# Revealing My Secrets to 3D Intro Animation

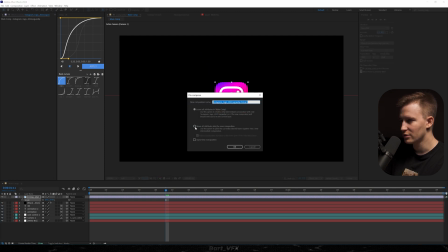4:07 I'm gonna actually pre-compose that layer, move all attributes into the new comp, rename, and hit enter. Now I'm gonna turn it into 3D, and we kinda wanna put that logo above. So that's how it's looking.
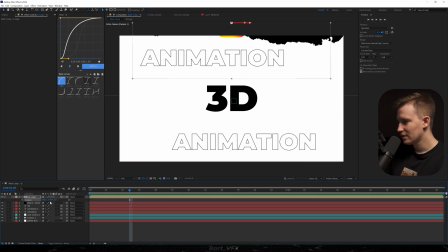4:17 I would probably just go to the logo again, and drag Y position a bit higher.
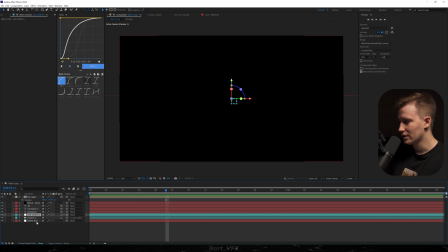4:21 To see if it works out, we need to duplicate Cam Control 1, hit U, delete the last keyframe, parent 1 to 2, and now we're gonna move towards our logo with Y position.
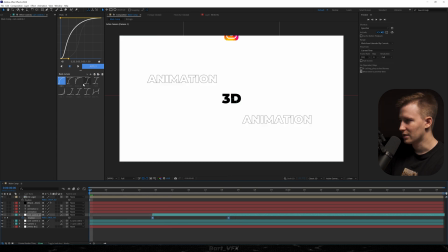4:31 So now I'm just gonna offset it, probably apply the mid graph, a lot of playing around with the timing.
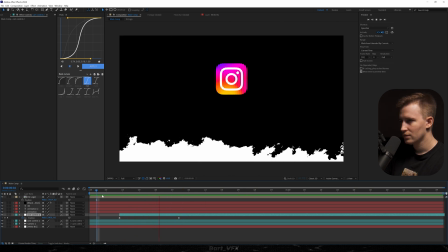4:36 I'm gonna squeeze it in, go here. Okay, we're getting there.
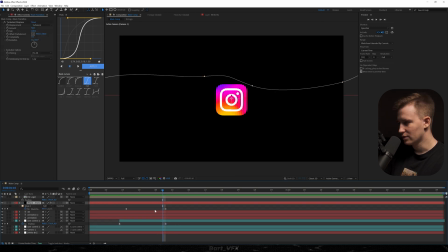4:42 I'll probably go to our black transition, hit U, and squeeze in the keyframes. Let's see.
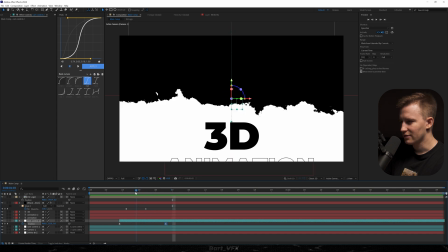4:49 Okay. The only thing I don't like is that we kind of have a harsh stop on our logo.
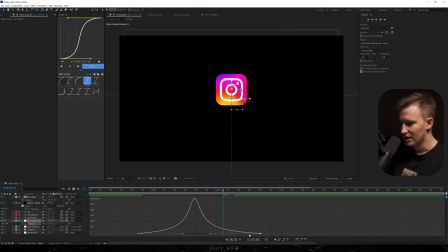4:53 So I'd probably extend the keyframes, go to the graph editor, and I'll just take that peak more towards the left, so the movement is gonna smooth out for a bit longer.
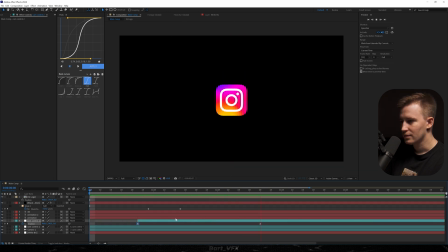5:01 Let's see now. Yeah, better. I'll probably squeeze in the keyframes, move backwards.
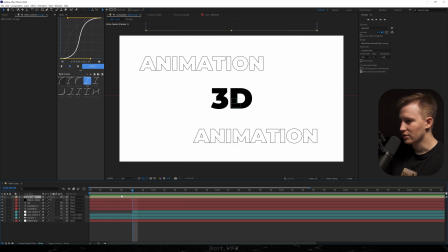5:10 Yeah, perfect. And now I can see our Instagram logo in the beginning, so we're just gonna offset that layer like that.
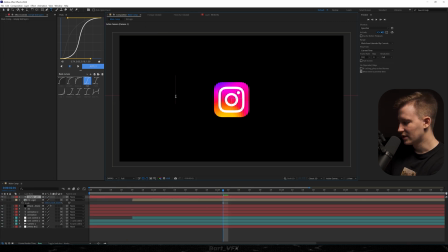5:16 I'm gonna probably scale it up a bit, and then I'm gonna create another text, which is Instagram.
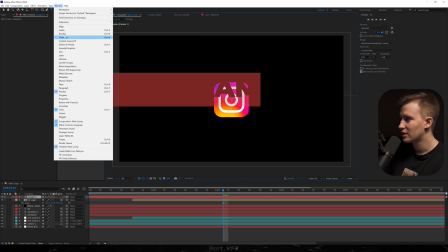5:21 Then I actually turned off the panel with character, so we're just gonna bring it back, and we're gonna change the color to white.
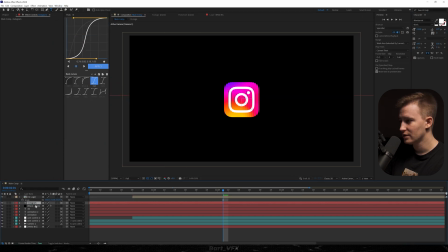5:27 Now I'm gonna put it behind our logo, turn it into 3D, recenter, and with position, I'm gonna move it away.
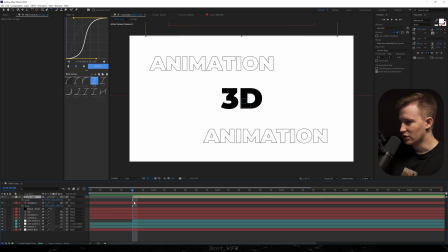5:33 Let's scale it up, and we're just gonna trim it to the beginning of our IG logo. Pretty cool, it's giving us a little bit more depth to this. I absolutely love that transition with these kind of all over the place edges. Looking damn awesome.
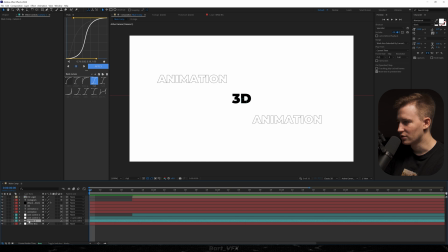5:44 So now I feel like it's the time to add a shake, so make sure to double click camera and choose the type to node camera. I'm gonna hit OK, go back, open up transform, alt click point of interest, type in wiggle and in brackets 2,20, click away.
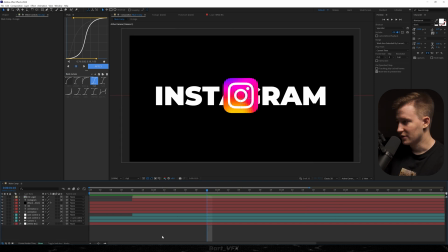5:59 And now we got a nice smooth shake. And now it's the time to add some of the effects. So first of all, I would like to separate IG logo from the Instagram a bit more. So I'm just gonna add drop shadow to this. We're gonna change the opacity to 100%, distance to 0, and softness to 100.
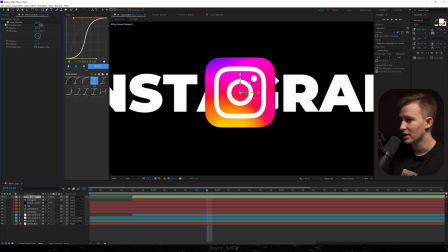6:14 And this has already made a huge difference, so without and with. Now the next effect I added is shine.
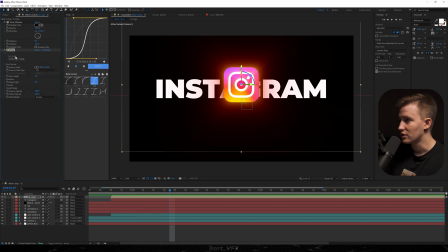6:20 It's from Red Giant. It's a paid plugin, just so you know. First, I'm gonna head over to shimmer. I'm gonna bump up the amount, and I'm just gonna make it more detailed by bumping up the value over here.
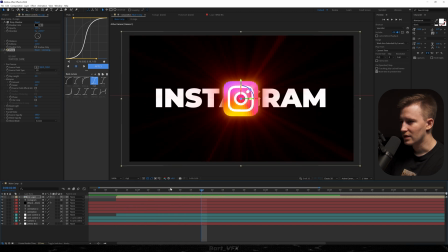6:30 Okay, let's see. The thing I don't like is that we can see the corners over here.
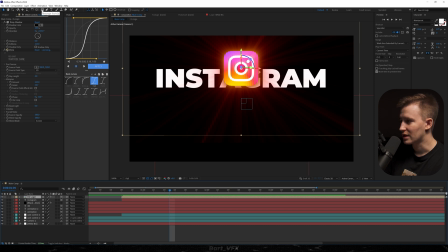6:35 So I'm just gonna probably double click the rectangle tool while the IG logo is selected.
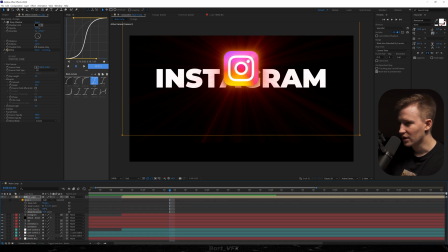6:40 And now we're gonna open up properties for the mask. I'm gonna decrease the expansion and then I'm gonna bump up the feather.
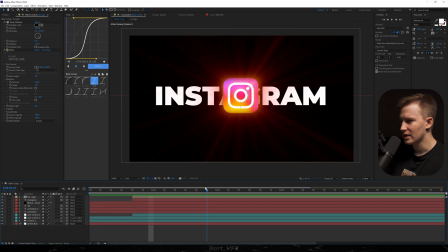6:46 I feel like it's not really noticeable anymore. The next thing I'm gonna add is deep glow to Instagram. I'm gonna change it to 0.1. And as I'm looking at that logo, I feel like we could head over here again and add curves. I'm just gonna bump up the shadows a bit more. Yeah, it's looking much better. And play around with the colors.
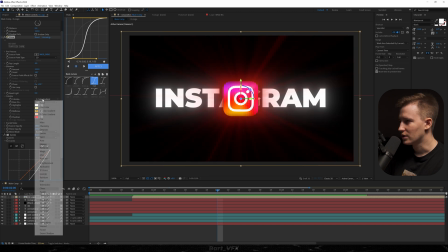7:04 They got different presets here, but none of them seems to be good for that scene.
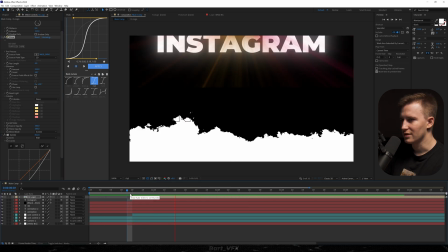7:09 Maybe none. Yeah, that's actually looking pretty good. All right, we're gonna leave it like that. It's a bit different from the original version, but seems to be better.
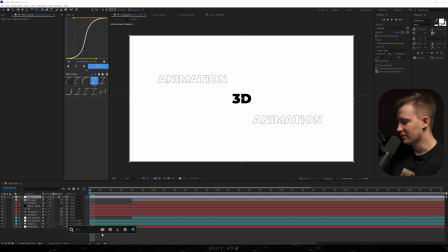7:17 Okay, on top, we're gonna create a new adjustment layer. I'm gonna add vignette. And I feel like we could fade in that logo.
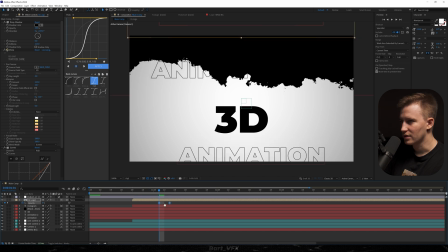7:23 So I'm just gonna set keyframes for opacity, offset it a little bit, and now with motion blur, it should be perfect.
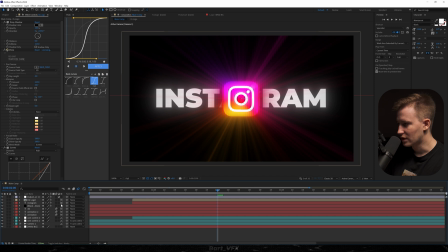7:29 So let's go ahead and turn it on. Make sure everything that has a cube has a motion blur as well. Okay, that's looking so good. I just remembered that I added one more thing, which is a slight zoom into this.
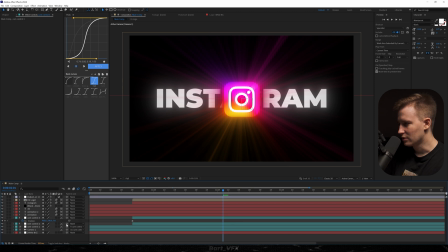7:42 So I'm just gonna duplicate cam control 2, hit U, delete the last keyframe, parent 2 to 3, move forward, and just adjust Z position a little bit.
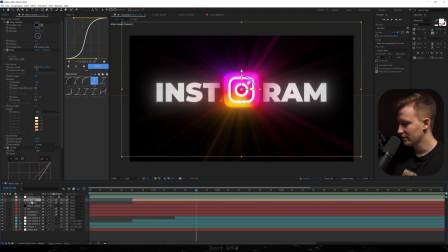7:51 I'm just thinking maybe let's spice it up by adding a little bit of rotation to the logo. So I'm gonna hit R, keyframe Z, and let's just do it like that.
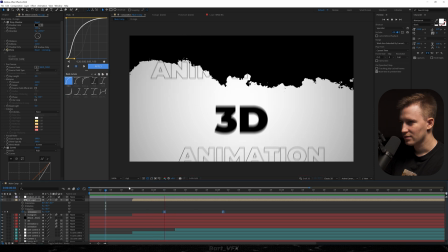7:59 And we're gonna apply one of the graphs. Is it better? I don't think so. So let's delete it. All right, so that'll be it for this tutorial. Make sure to check out the editing shift to speed up your workflow and also try working with lower frame rates. I have a lot of fun doing that, so I highly recommend to try it out yourself.